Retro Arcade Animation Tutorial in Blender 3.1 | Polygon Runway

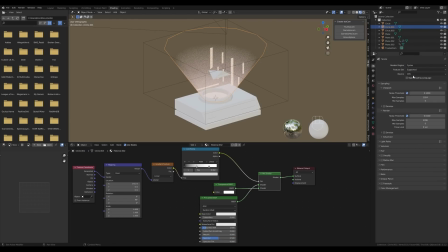[16:29]
So let's go to the render settings and I will switch this to cycles, enable GPU and enable some denoising.
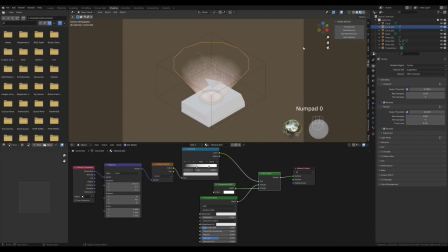[16:35]
I will hit 0 for the camera view and I will select the camera, make this closer. So in the camera settings, I will set this to something like 10 orthographic scale and hold Z and switch to rendered.
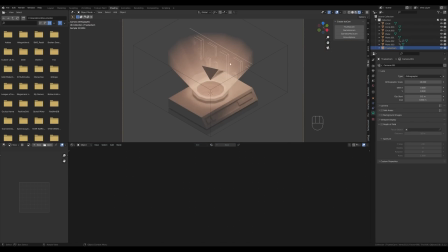[16:48]
So this is something we have here. If you play the animation, you can see the ship moving and our level basically running by this subtle emission shader. And this really looks like a holo projection. And if you want to add to that effect,
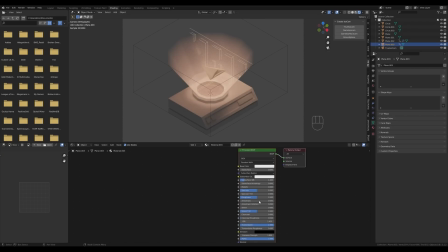[17:05]
you can create a new material for the ship and introduce some transmission to it and reduce the roughness tiny bit, maybe change its color. So in the end, you will have a translucent ship here going through this. Of course, you can add another material for the engine.
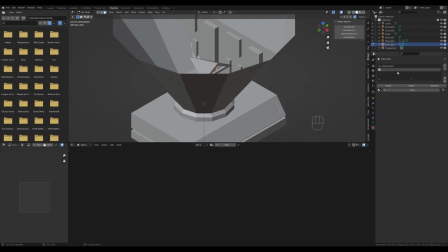[17:21]
So let's tab in and I will select these two faces right there and assign this material and create a new one there.
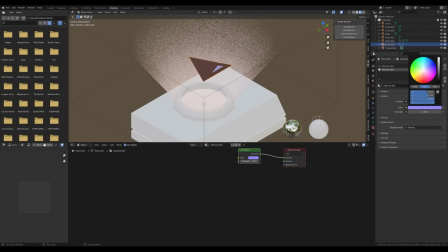[17:29]
Let's switch this to emission and maybe this can be blue, so it's clearly different. And I will set this to something like 5 and you have an effect like this here.
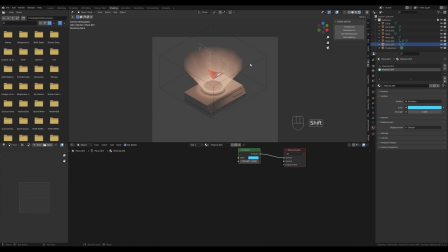[17:42]
Of course, we need to add another materials for the rest of the scene. So let's reset the cursor to world origin. Let's press Shift A and let's add a plane. Now let's scale it up just like this.
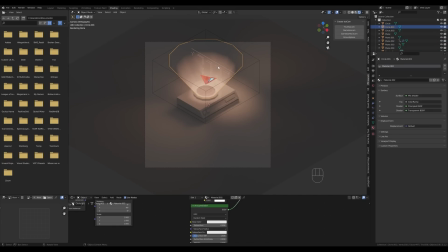[17:55]
And you can see this emission there. And a large portion of this emission is created by the environment. So by increasing strength to something like 50 for the environment, you can get a lot of lighting from that.
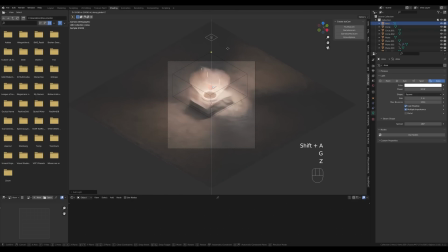[18:07]
And now I'll just press Shift A and add an area light just like that. Move it up a tiny bit, maybe make it a little bit larger.
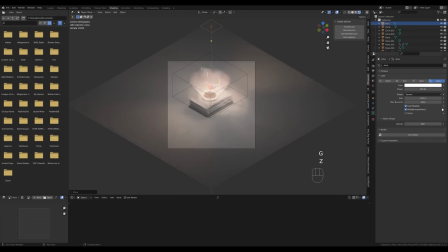[18:14]
And let's set this to something like 250 so we have some light, or maybe even 500.
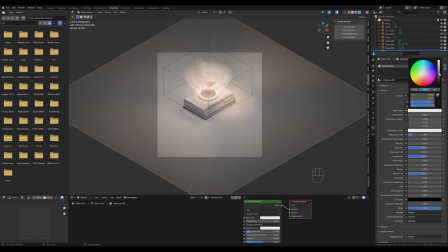[18:21]
That should be okay. And now let's create some color for the background. Maybe we can increase the roughness a little bit and let's add some color to the gaming console.
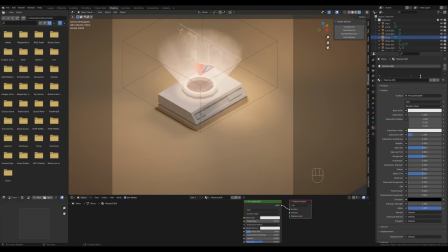[18:33]
If you want it to look a little bit vintage, you can add like a gray color, something like that, and then select this top part and add like a beige
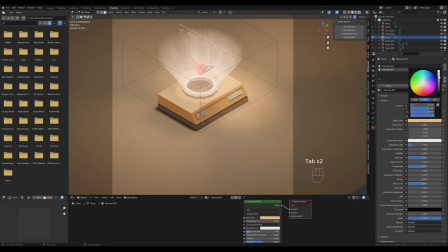[18:47]
and click assign. That should work nicely. Maybe a little bit more brown tone, just like that. And to add some visual contrast and interest, you can add a red material for these buttons and maybe some metal material for this part here as well.
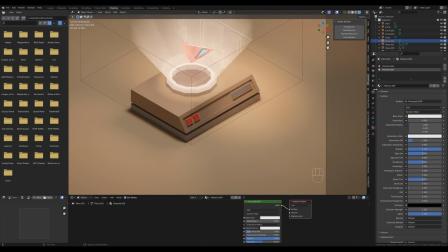[19:08]
Okay, and to make this look a little bit better, of course we can add some bevel modifier there as well and switch this to arc so we have better corners. And let me take this and move it up a little bit so we can see that emission at the bottom.
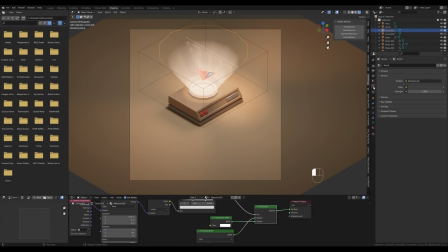[19:28]
And of course we can go to the world settings,
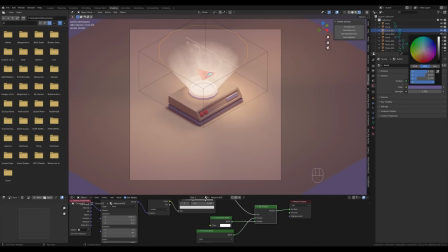[19:31]
increase the lightness of the world and give it some blue or violet tone to mix this up a tiny bit.
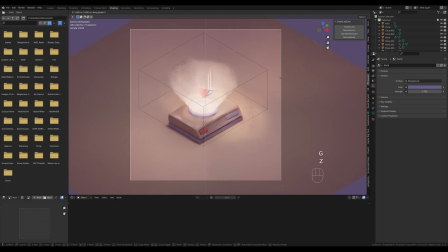[19:38]
And now let's just move the camera up. And basically this is the gist of it. This is what I did to create that animation you saw at the beginning. Of course, there are a lot of mistakes and tweaks involved, so you'll probably have to go through some kind of process to get the better result in the end.
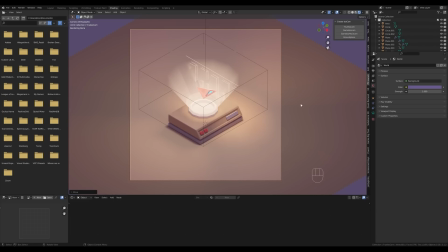[19:56]
But I really hope this will help you to create a short and funny animation like this. And when you're finished, you can just go to the output settings, set up your folder right here, switch to the FFmpeg and encode directly into MP4 container. And now it's time to just press Ctrl F12, wait for the animation to finish and enjoy it.
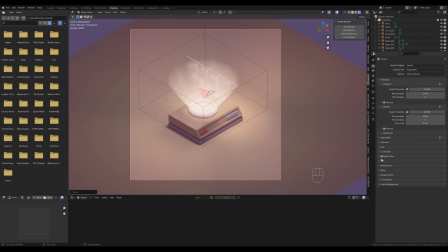[20:16]
And of course, you can go to the render settings and enable motion blur to get the most of your animation. So that's it for today's tutorial. I know it was a handful and mouthful, but there were a lot of details. Nevertheless, I really hope you enjoyed this one. If you did, please leave the like. It will really help me.
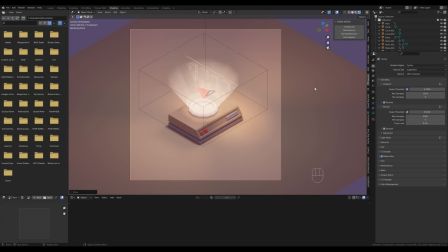[20:34]
And again, if you're new and you want to see more, please hit that subscribe.